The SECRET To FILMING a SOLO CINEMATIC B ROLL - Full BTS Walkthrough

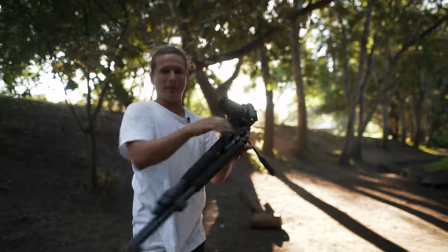(7:45)
And I'm also gonna make sure that I don't see the bottom of the tripod in my shot,
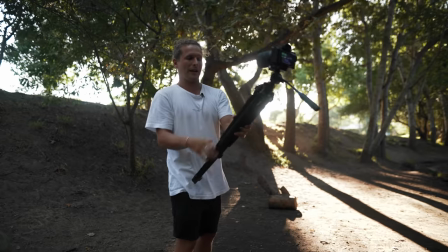(7:50)
which i don't so we should be good to go like that okay and then i'm just gonna run from here
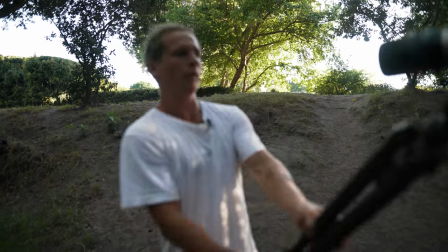(8:02)
okay i'm gonna do another one of those i just checked out and i want to be like a little bit more in front of me as well just to show like some of my face and like me
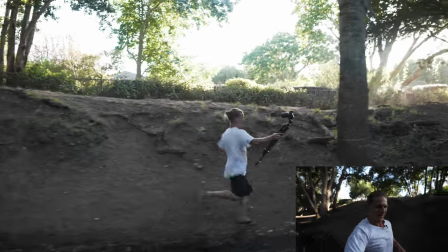(8:09)
experiencing this environment makes it a little bit more personal that's gonna look super cool hopefully
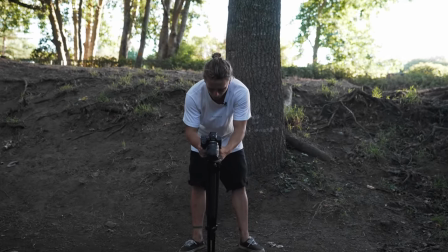(8:16)
we can just double check that one as well because it's kind of an important one for this next one i'm gonna get like a sequence of
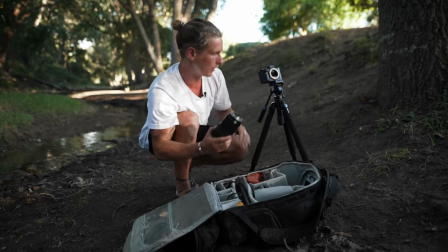(8:23)
two shots that we can cut together and I'm gonna get them using the long lens as opposed to the wide lens which we've been shooting with thus far and the reason is is just because if I zoom in a little bit I can get a much better view kind of looking down here using
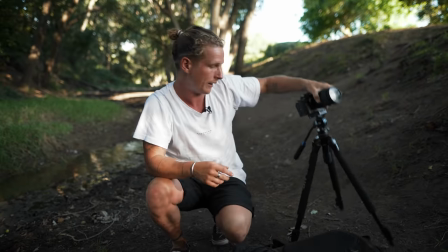(8:37)
some of these leading lines of the river and the tree line on each side and it's gonna be able to play out those shots a little
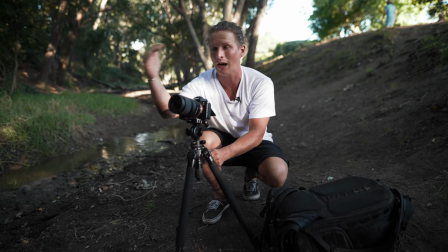(8:43)
bit longer than if I was on the wide lens I would kind of be right there and then I would just be like gone and it wouldn't be a very pleasing
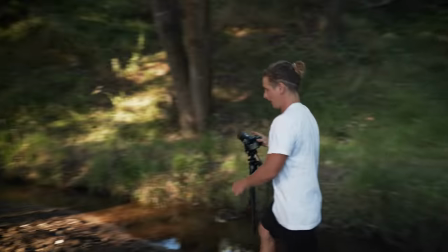(8:50)
shot anymore so if i set this up from maybe here and maybe get some of this grass in our foreground we've got
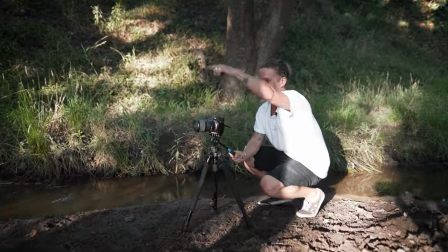(8:57)
some really cool backlight kind of shining into the through the trees
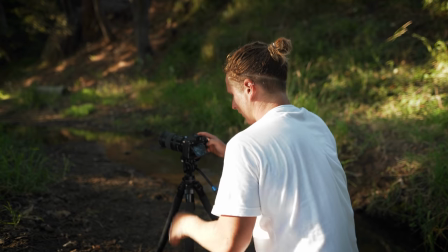(9:02)
there which is going to be perfect i'm really happy with this i'm just going to set my focus to the trees down there because it's trying
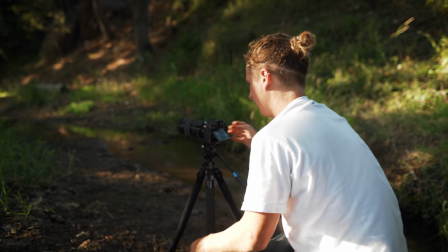(9:11)
to focus like on our grass foreground i can hit record and Now basically I just need to run past this and I'm gonna keep running a little bit off into the distance just so we can like play that shot out.
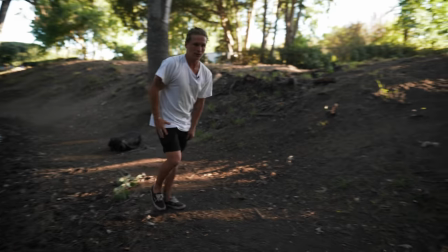(9:22)
So, start running from here.
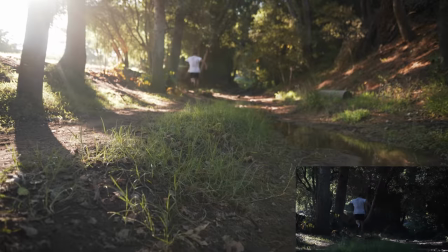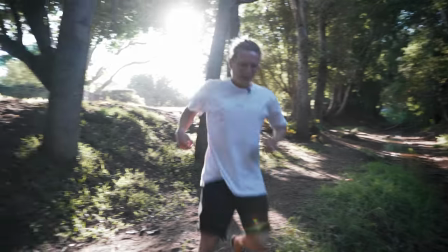(9:30)
And let's watch that one back because it has potential to be really cool,
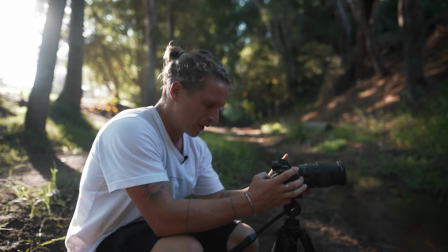(9:33)
but also potential to not have worked at all just because of those focus issues and like the framing is quite tight.
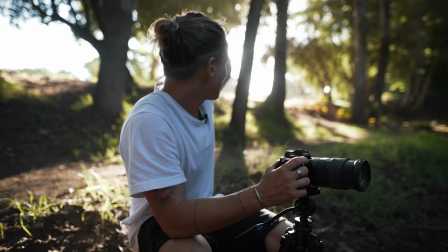(9:41)
Oh yeah, that's super cool. And the light's like coming in through the side which makes it really nice, gives it this like hazy look.
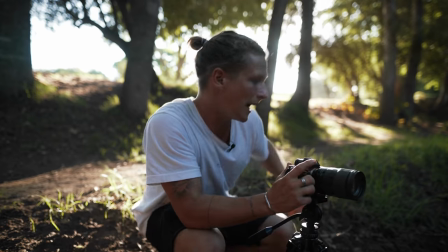(9:46)
We're gonna get another one of a similar style shot but much more from the side and then I can cut them together And use them as like a bit of a sequence
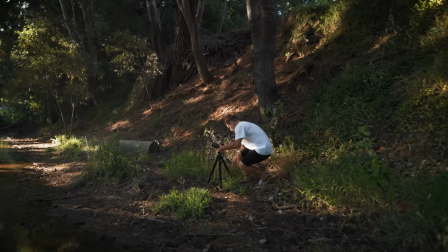(9:55)
So if I go in from here Still looking like into the light.
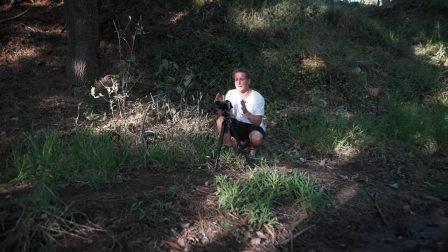(10:00)
I want my final shot to be quite tight But I'm gonna stay a little bit wide because
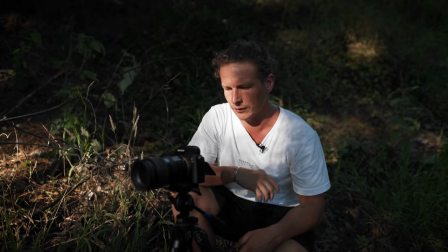(10:06)
I'm gonna do another digital crop here We can hit record on that and then let's do another run
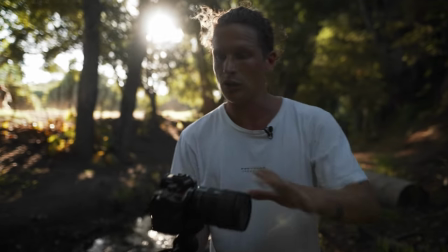(10:17)
those are going to cut together really nicely let's get some of our last shots of actually arriving and we should be good to
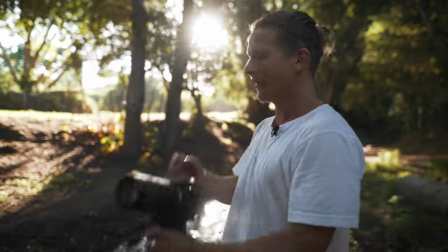(10:25)
go you guys can see how like this can be kind of tedious to try and figure out like what shots you need next to fit with the other shots and having the millenote board and having all of that storyboard and just your like mind dump onto that canvas makes it so much more manageable and
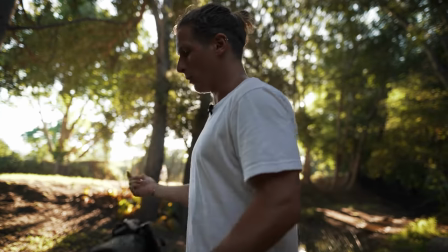(10:41)
easier to like just get exactly what you need and like be super efficient about it so let's keep getting the shots we should be done soon i've seen
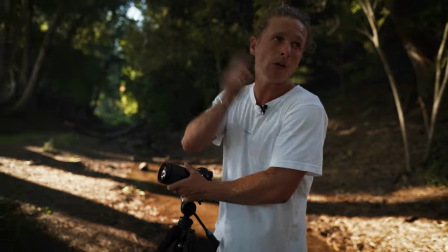(10:48)
a pretty good opportunity to get some cutaway shots just to splice between any of our other shots that might not be that seamless and smooth when transitioning from one
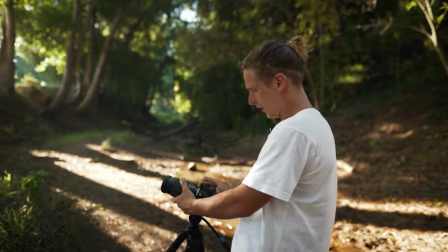(10:57)
to another so the light is looking really nice and gold and shining through here now and if i just get some nice like sun
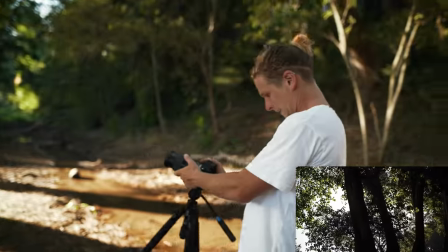(11:06)
flares kind of coming out from behind those trees it's going to also give the viewer just
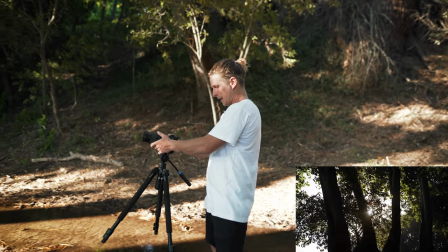(11:13)
a little bit of a better idea of what this place is and like our surrounding environment i'm going to try to get another one
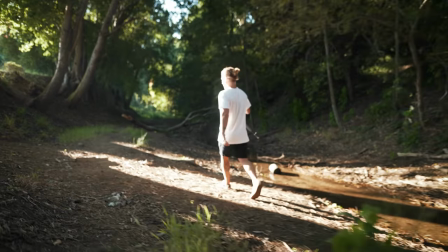(11:21)
that has like way more foreground in it and i'm of course keeping my movements going left to right
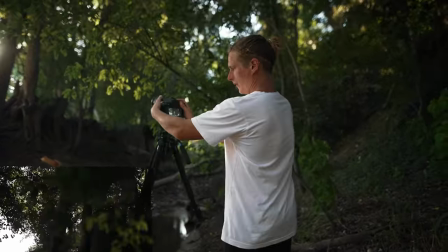(11:26)
still just do another one of those maybe from here